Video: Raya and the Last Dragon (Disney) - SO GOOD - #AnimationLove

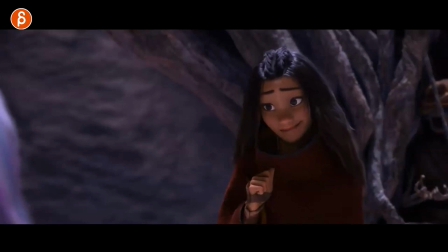598s
again the head tilts just a little rhythm of up with eyebrows
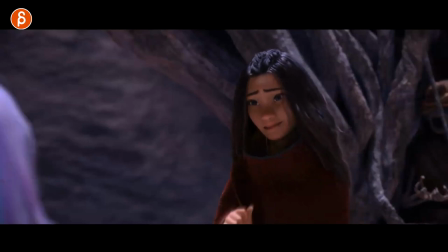603s
down and over and then that she hears the sounds of
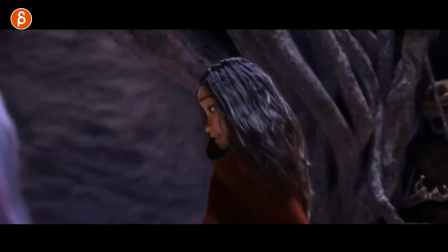608s
her enemy and that look over dare i say you're gonna hear it a couple
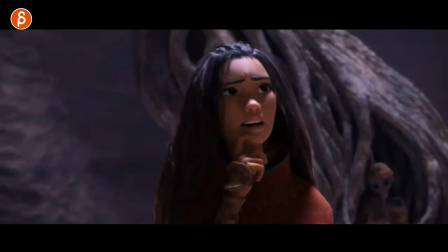613s
times but so good and this is probably my favorite shot of the movie it's hard to pin down but a lot of really well animated shots and a lot of great acting shots but this shot especially there's so much to love a love this here how that finger stays there the change
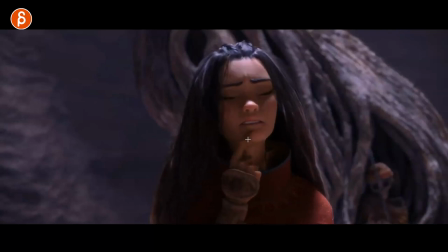631s
from this to this not in terms of a technical thing of whatever i can fingers however however uh she did this but that just the posing and the acting of that with the fingers and the thought how to get that little finger moving
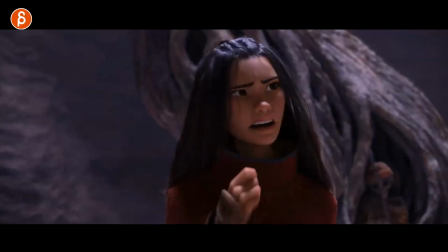643s
across her chin it's so great and this too is because she's wondering oh yeah yeah i did find her and it's not like she has a thought process with a lot of eye darts and she realizes oh but she's right there and it works so well because she is pretending she's so condescending to the other character
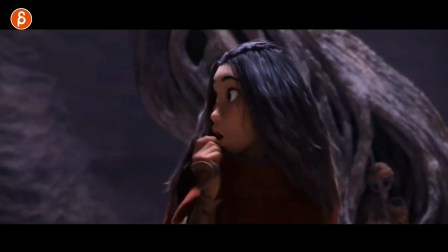660s
that's off screen that change makes so much sense and you got that such an appealing gesture and the facial expressions and then i
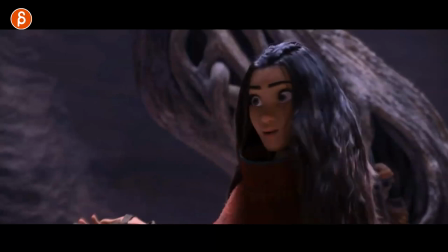670s
love this that the change without a dart really and it's kind of a little bit there but without the blink and into that stare and then oh
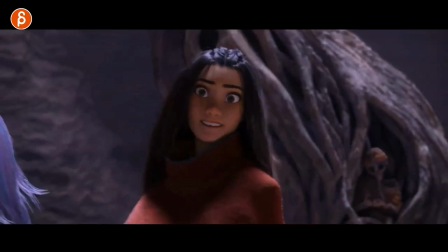678s
that is so good i love that stare the look the whining of the eyes and look at the hop on see so here how she comes
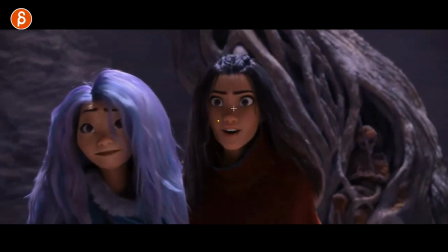685s
over and then that expression there that
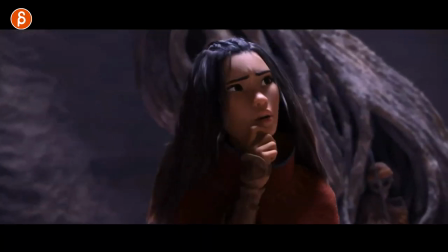690s
mouth shape it just works so well i gotta play this again that whole thing with the hands
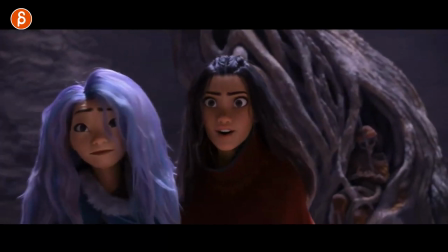695s
the look over oh hey look it's right there oh that is
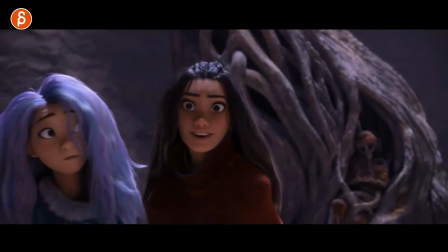699s
absolutely bonkers i have to say so good i'm gonna say this a lot but that's i gotta
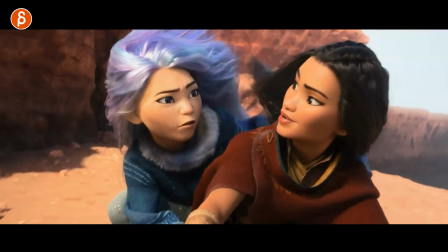704s
say it's probably my favorite shot it's just so well done this is what really great facial shapes in dragon form but even this in human form
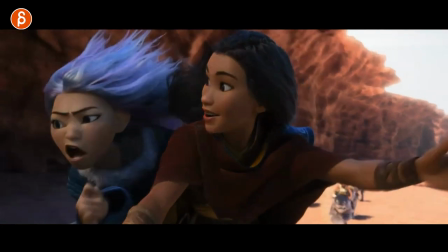711s
so great whoever modeled those shapes and how they dialed in they're so great she has to see what drones and cats have in common because they have
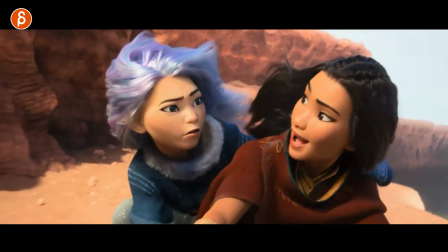719s
no soul talks about the water but i want to go through that and highlight i mean the whole animation is great like the little subtleties on the cameras there's a lot to really really like the sim and the hair and the cloth but if i stop on the facial shapes that like that
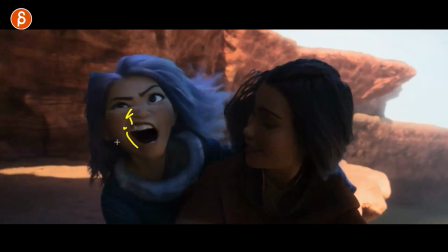737s
to me i see this and i just feel how you cranked up the shapes and so do all i just want to get that rig and do the same thing look
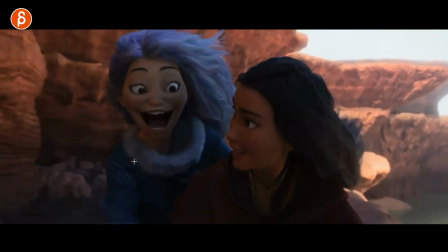745s
at that expression and then the change in thought moving over look at that face it's so so good look at that title
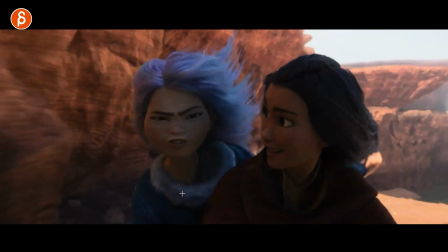754s
explosion of so squash and stretch in the face into that
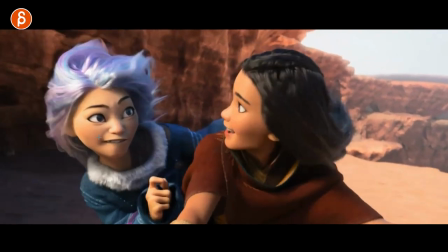763s
slightly like that and then she goes back into just binding your lip there right hand poses
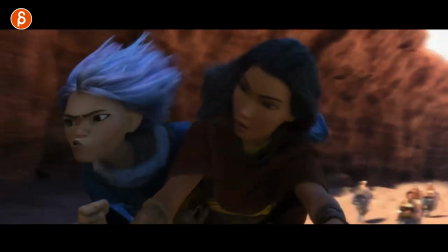772s
that goes back almost what we have and when she said hello as a dragon very consistent in the dialing of the shapes here and how she
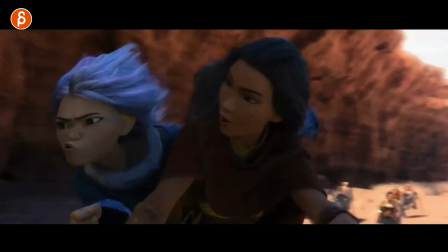780s
looks across both forms yeah it's great
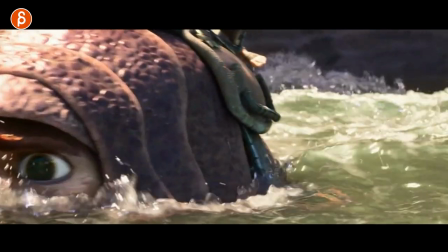784s
this time it's not about animation even though again it's great it's the water like that shot the lighting and rendering the look
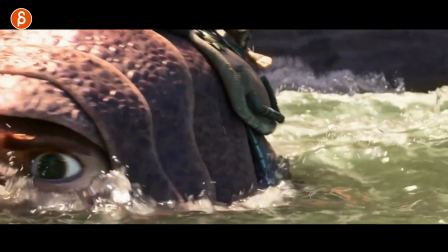792s
of this just the color of it i don't know i'm just fascinated by
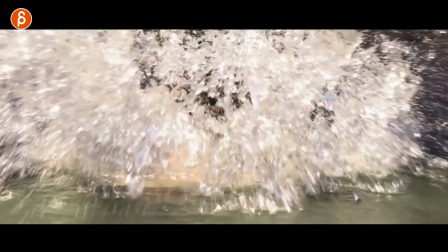798s
sims just the overall lighting both of these shots again i
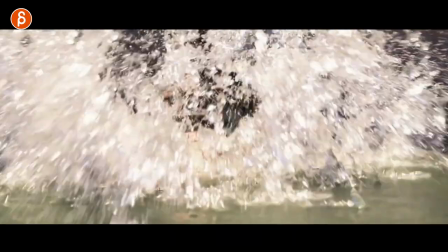804s
can watch this over and over and over there's something about mixing cartooniness designs in more
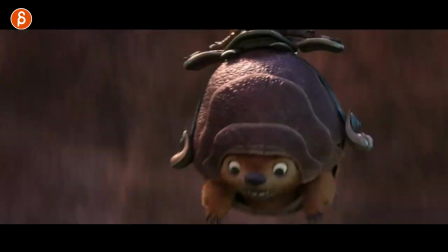810s
photo real environments that i always think about that's just the clash i don't like it and then i see to go i like it
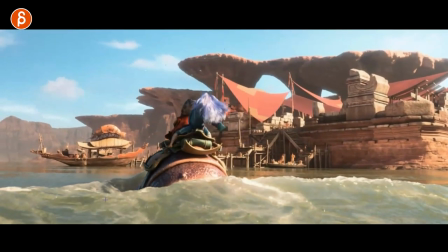818s
yeah i could watch this forever and i know you don't want to watch this forever but
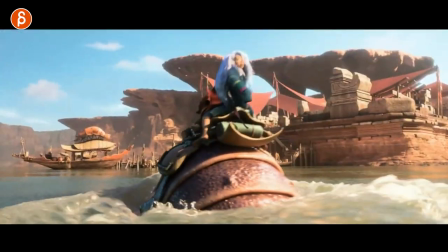822s
love the sim love the look also just the camera work that little slight wobble as if
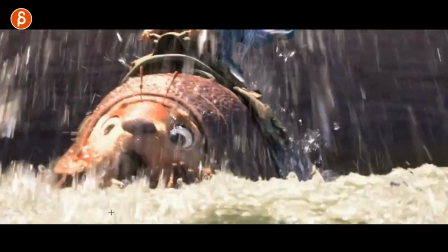828s
the camera person is on the boat and with the waves they create a bit of a wobble in z